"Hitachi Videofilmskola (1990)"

Det är helt enkelt, tänk först och filma sen. Ja. Och det har vi också gjort. Vi har gjort om samma scen utanför Skansen och med lite eftertanke. Och då ser det ut så här.
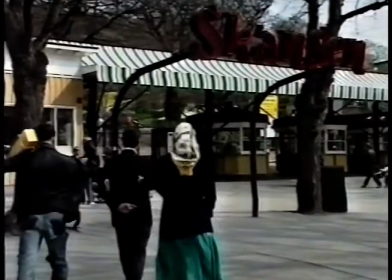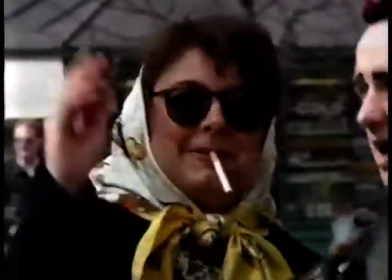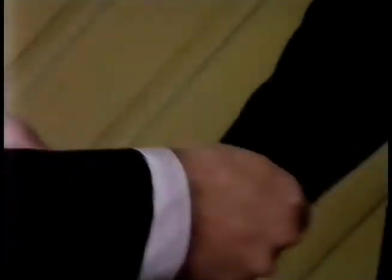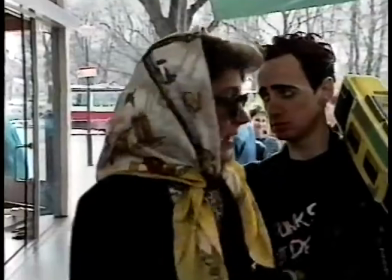Ja, de grundinställningar som man har arbetat med, det är alltså totalbild,
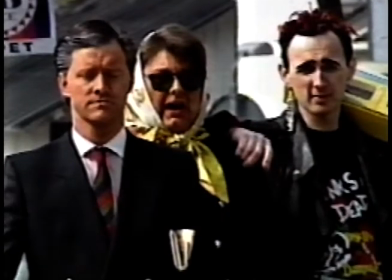(9:38)
helbild, halvbild och närbild. Och det här kan väl inte vara så märkvärdigt? Ja? Nej, de här olika bildtyperna förändrar man med kameran genom den inbyggda zoomen som finns.
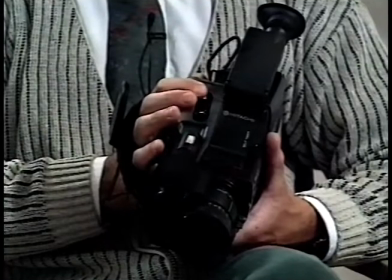(9:50)
Där kan man då elektriskt variera mellan tele och vidvinkel. Och får då en väldigt mjuk och fin inzoomning.
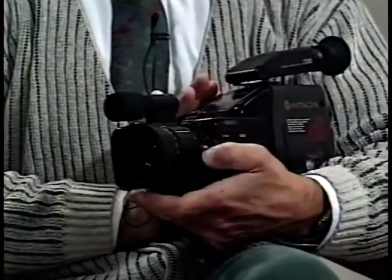(9:58)
Eller om man vill göra det här manuellt. Så sitter det en manuell zoom på sidan här. Och den bör man då inte använda under tiden man filmar för det är svårt att få den att gå jämnt och fint. Det gör alltså den elektriska zoomen som sitter här. Och försiktig ska man alltså vara med zoomandet, sant? Ja, speciellt när man har zoomat in maximalt blir det väldigt skakig bild om man använder den. Nu har vi alltså lärt oss allt om zoomen, men det finns många andra fällor, många andra fel man kan göra på film. Vi ska titta.
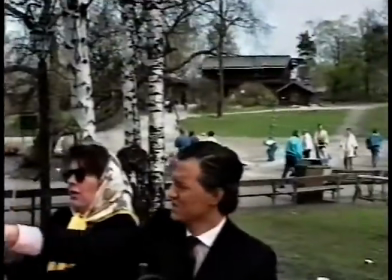(10:30)
Ja, nu har vi kommit alldeles i närheten av Ankdammen. Där huserar familjen. Mossberg, han fotograferar egendomliga bildkompositioner.
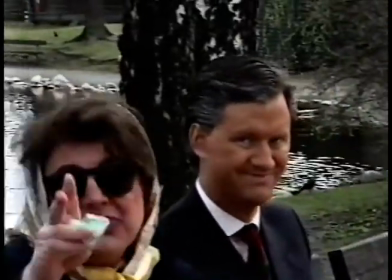(10:39)
Har inte alldeles klart för sig vad han ska göra, i vilken ända på bilderna han ska ha människorna.
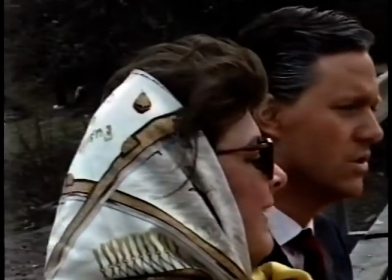(10:45) Du är fullständigt död igen. Nu går vi och ser på björnarna.
Ja, det här var ju väldigt besynnerliga scener från Bollnästorget på Skansen. Och varför blev du så här tokigt? Vad gjorde man för fel? Ja, jag tycker han gör två fel. Det ena är att bildkompositionen blir lite konstig.
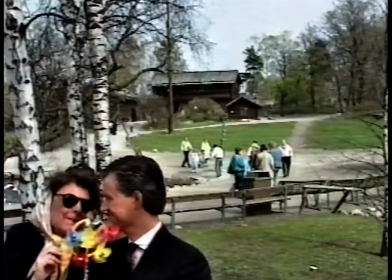(11:04)
Mossberg har velat ha med en del saker i bakgrunden som gör då att det blir väldigt konstigt beskrivna bilder.
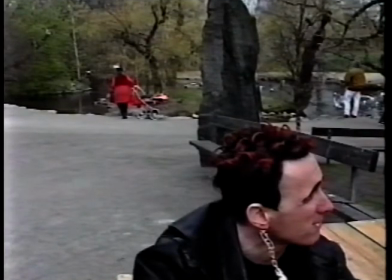(11:12)
Det blir mycket luft ovanför huvudet på skådespelarna. Och, liksom andra amatörfilmare så vill han en man som ständigt vill för mycket, för stora ambitioner. Ja, sant. Precis, det gäller att begränsa sig. Och sen det andra felet? Ja, det är att blickriktningarna blir fel. Mm. De här som sitter och talar med varandra tvärs över bordet tittar inte på varandra. Varför är det så? Ja, det beror på att han har placerat kameran fel.
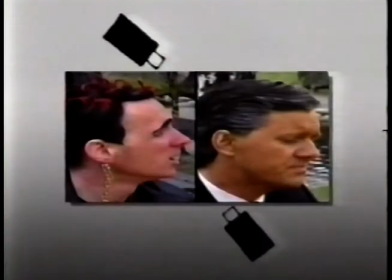(11:37)
Han har hoppat över linjen, som vi säger. Mm. Och det kan man... Man kan se, så här blir det alltså när man gör fel.
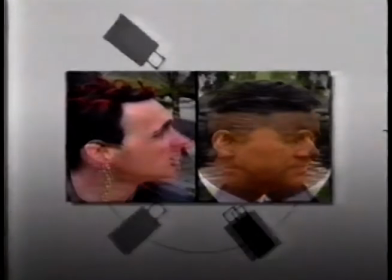(11:43)
Och så kameran som vi ser här. Ja. Och så här när de står rätt. Då ser de på varandra, så när det blir rätt.
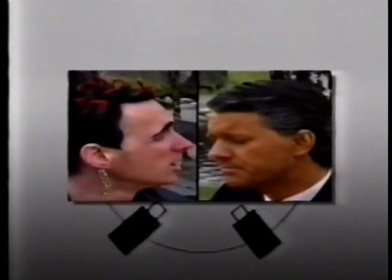(11:49)
Ja, just det. Det här är ju inte något alldeles ovanligt fel. Det finns välkända, berömda regissörer och fotografer som gör såna här dåliga klaffar och bildriktningar. Men vi har också, ska visa hur det går till. Roland, som vet hur man gör blickriktningar, han visar i den här tagningen hur det egentligen ska bli.
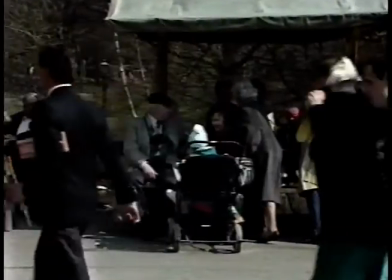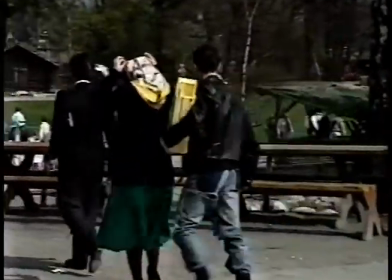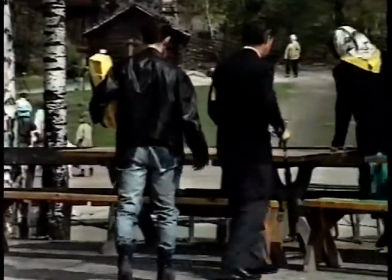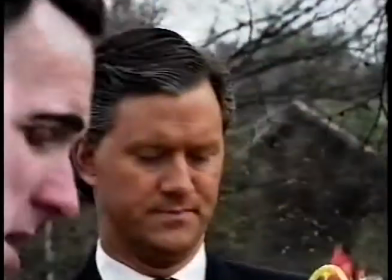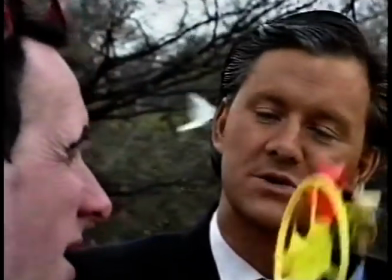(12:27) Hör du, Carl Philip? Ser du den här snurran? Den har pappa köpt till dig.
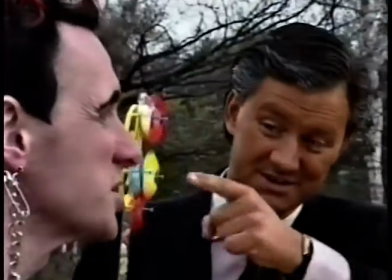(12:33) Väldigt trevlig att hålla upp i vind. Carl Philip, titta här. Titta så det snurrar.
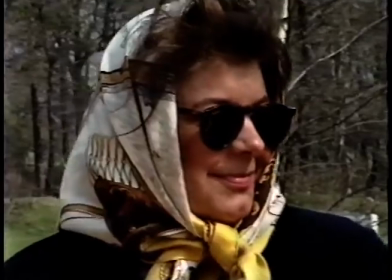(12:39) Trevliga färger. Och du förstår att vindkraft som de tror ska kunna ersätta kärnkraften, det fungerar på samma sätt.
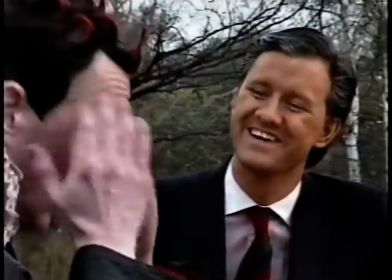(12:47) Ungefär lika löjligt. Håll i den här, ska du se.
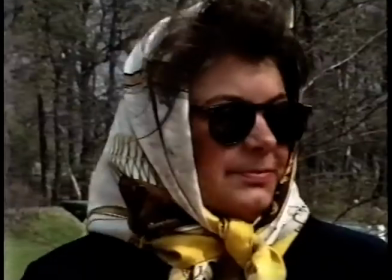Nej, nu går vi och ser på björnarna.
Ja, det här var alltså ett redigare sätt att filma scenen från Bollnästorget.